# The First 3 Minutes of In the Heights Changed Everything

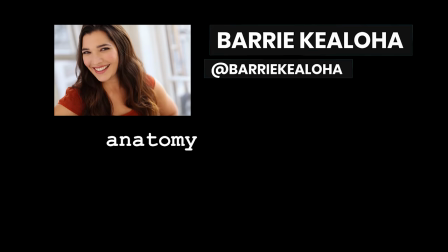(4:07)
Lin starts off the show by getting rid of the standard overture. Barry K. Aloha created a series of Anatomy of a Musical diagrams that went viral,
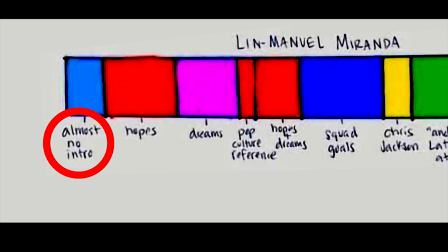(4:16)
and in the section on Lin-Manuel Miranda, Barry noted that Lin uses almost no intro.
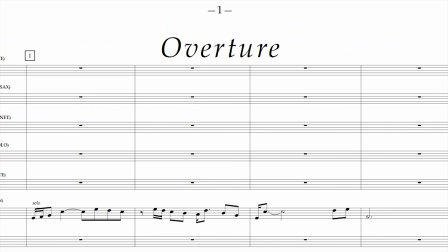(4:22)
Now, typically, musicals do have an intro piece called an overture,
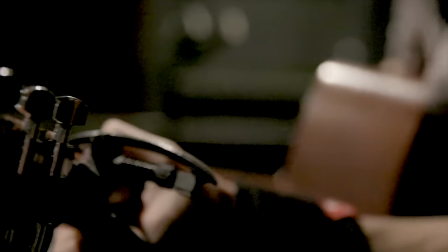(4:26)
a piece of music played by the orchestra which introduces all of the main melodies that the audience will be hearing in the course of the show.
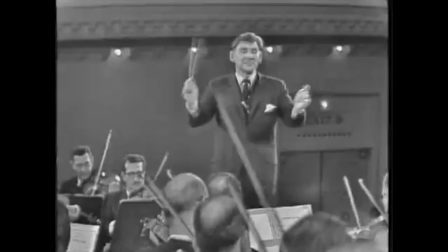(4:33)
Some overtures have even become lauded as pieces in their own right, such as Leonard Bernstein's Candide Overture, which is often played as a standalone concert piece.
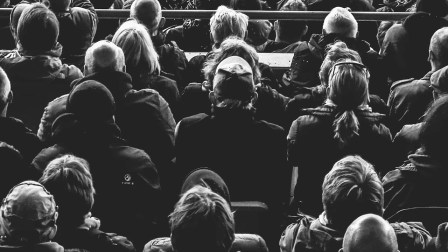(4:42)
But even so, the idea is that the audience is supposed to listen to this thing for 5 minutes or so while scrambling to their seats,
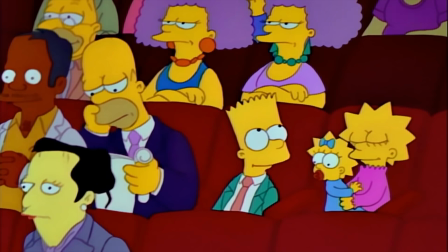(4:49)
wrapping up their conversations, and just sort of enjoying the anticipation. Lin doesn't do that.
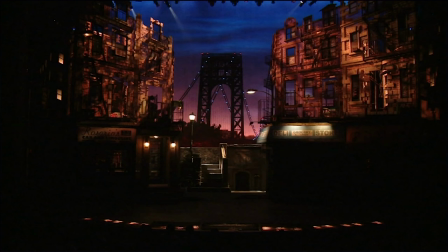(4:54)
He gets right to it. on a Washington Heights street corner at the break of dawn. The curtain opens
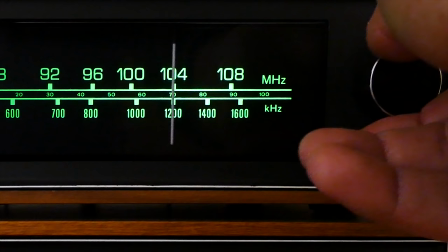(4:59)
And though we hear music, it is not from an orchestra, but it's canned. Instead of an orchestra, we hear radio station channel surfing.
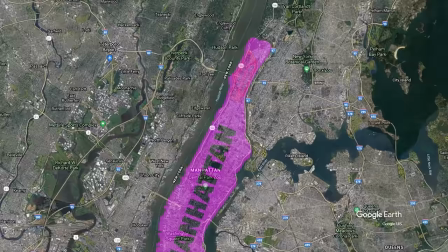(5:07)
Now, Lin said that one of the missions of In the Heights was to capture what it was like to be in this area of Washington Heights where he grew up.
I grew up 10 blocks from here. If you walk down that hill, you'll hit my house.
And what better way than to just hear all the different music being blasted on nearby radios?
It's hard for us to get people to turn down their radios. That's what it's like in Washington Heights. There's salsa blasting out of stereos.
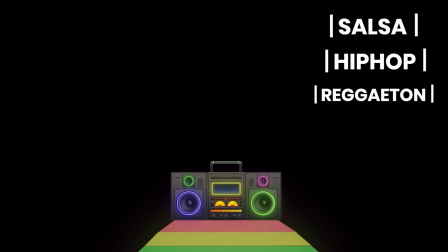(5:30) There's hip hop and reggaeton coming out of people's cars.
So we're hearing a bunch of random songs, or are we? In fact, what Lin is saying about his neighborhood accurately describes what is going on in this opening radio montage.
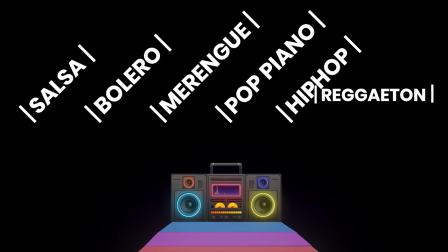(5:43)
Indeed, we hear salsa, bolero, merengue, pop piano, Spanish language hip-hop, and reggaeton.
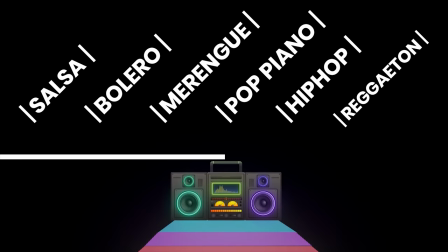(5:49)
Each of these snippets are not random songs either, but are musical themes that run throughout the show.
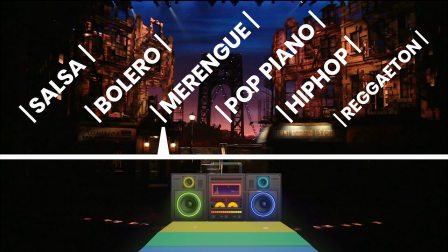(5:54)
The salsa is what they dance to in the club, the bolero is heard and discussed in the Rosario family dinner scene, and also sampled in the finale of the show. That chord progression in the merengue returns in Carnaval del Barrio, the pop piano becomes the opening riff of It Won't Be Long Now,
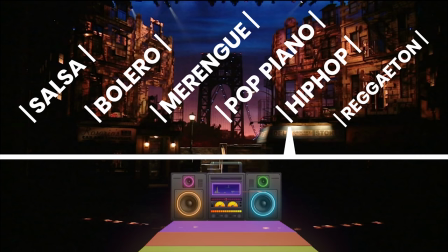(6:10)
the hip-hop song with its catchphrase No Pare Sigue Sigue is referenced in three other songs,
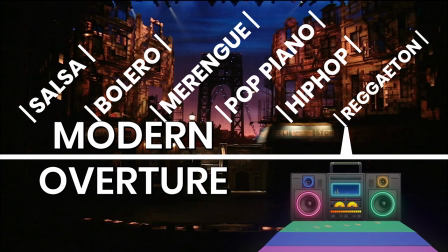(6:16)
and the reggaeton beat returns memorably in 96,000. So the radio montage is actually a modern take on the overture, combining a traditional aspect of musicals with the hip-hop and Latin culture of Washington Heights.
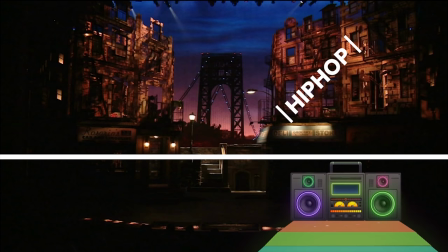(6:29)
The spirit of synthesis in this radio montage can even be heard in the radio
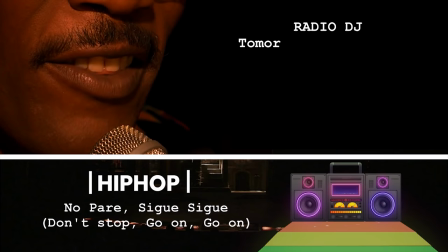(6:34)
DJ announcement in English while the Spanish language hip-hop plays underneath.
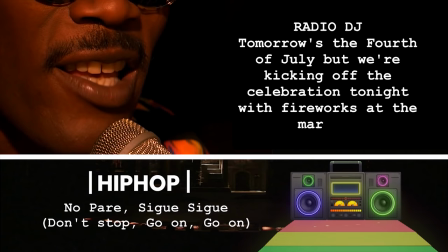(6:38) Tomorrow's the 4th of July, but we're kicking off the celebration tonight with fireworks at the marina.
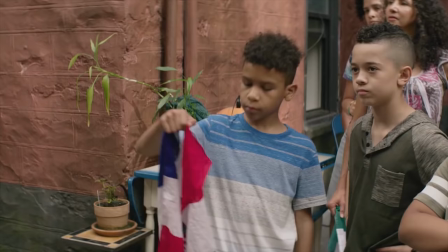(6:45)
Spanish and English occupying the same sonic space is a metaphor not only for the hybrid nature of the neighborhood Washington Heights,
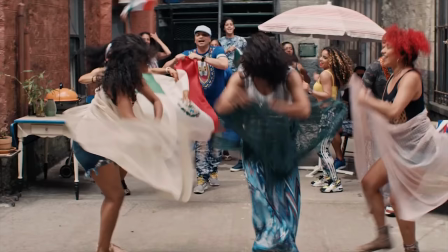(6:54)
but also as a mission statement for Lin as a composer, representing an idea that is equal parts Latin and American.
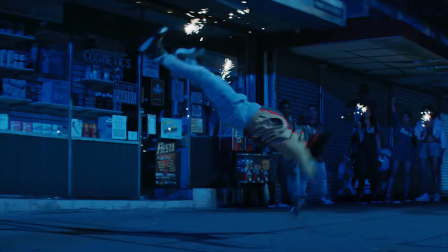(7:01)
The Americanness of this is further emphasized by the fact that the announcer is talking about the upcoming celebrations for July 4th,
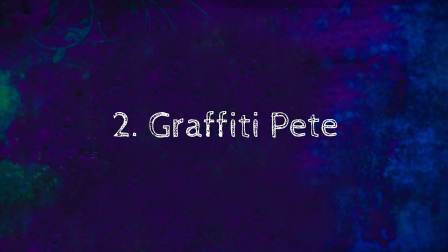(7:08)
setting up the theme of what it means to be American. When we see our first character come out, we're still hearing this radio channel surfing overture,
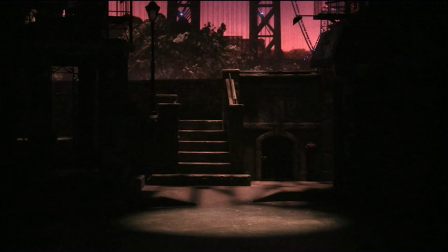(7:17)
which has landed on reggaeton, or as indicated in the Broadway score, the umbrella genre, dancehall reggae.
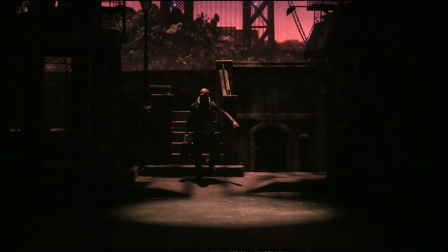(7:24)
So we see this character come out and do some breakdance moves to this music.
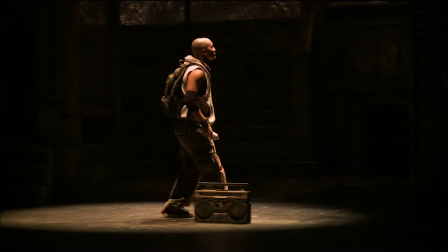(7:28)
He's got a boombox, which is sort of the explanation of where this radio channel surfing is coming from, and he's got paint spray cans in each hand.
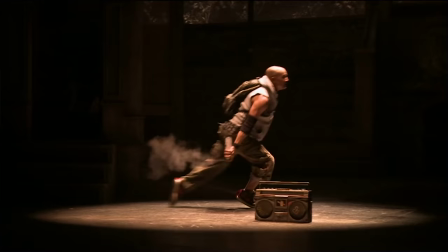(7:37)
Without knowing anything about this musical, the audience might be tempted to think that the show is going to be all about this person,
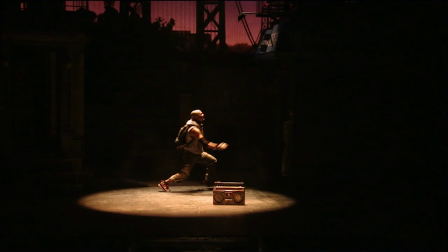(7:44)
who almost seems like the embodiment of a barrio stereotype.
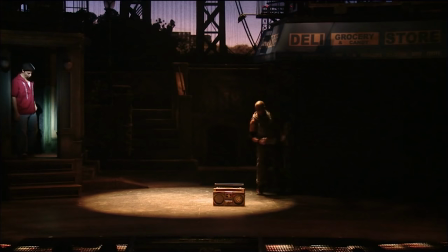(7:48)
Instead, what happens is our actual protagonist, Usnavi, emerges from an apartment building and says, "Yo,
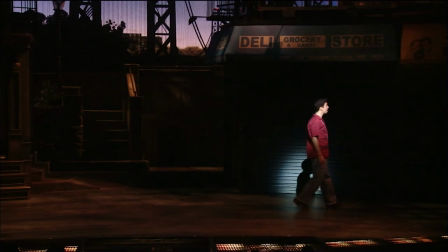(7:54)
that's my wall!" and chases away the first person who we later learn is Graffiti Pete.
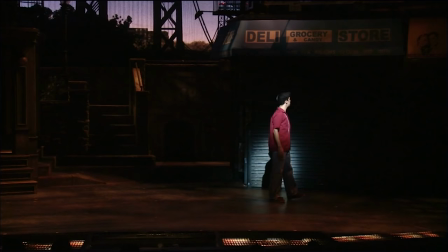(7:59)
This trick of giving the audience an expectation and then upending that expectation is an important one because it lets us know to stay on our toes.
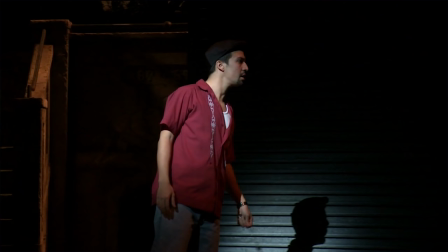(8:08)
Lin is literally challenging the audience to go beyond stereotypes.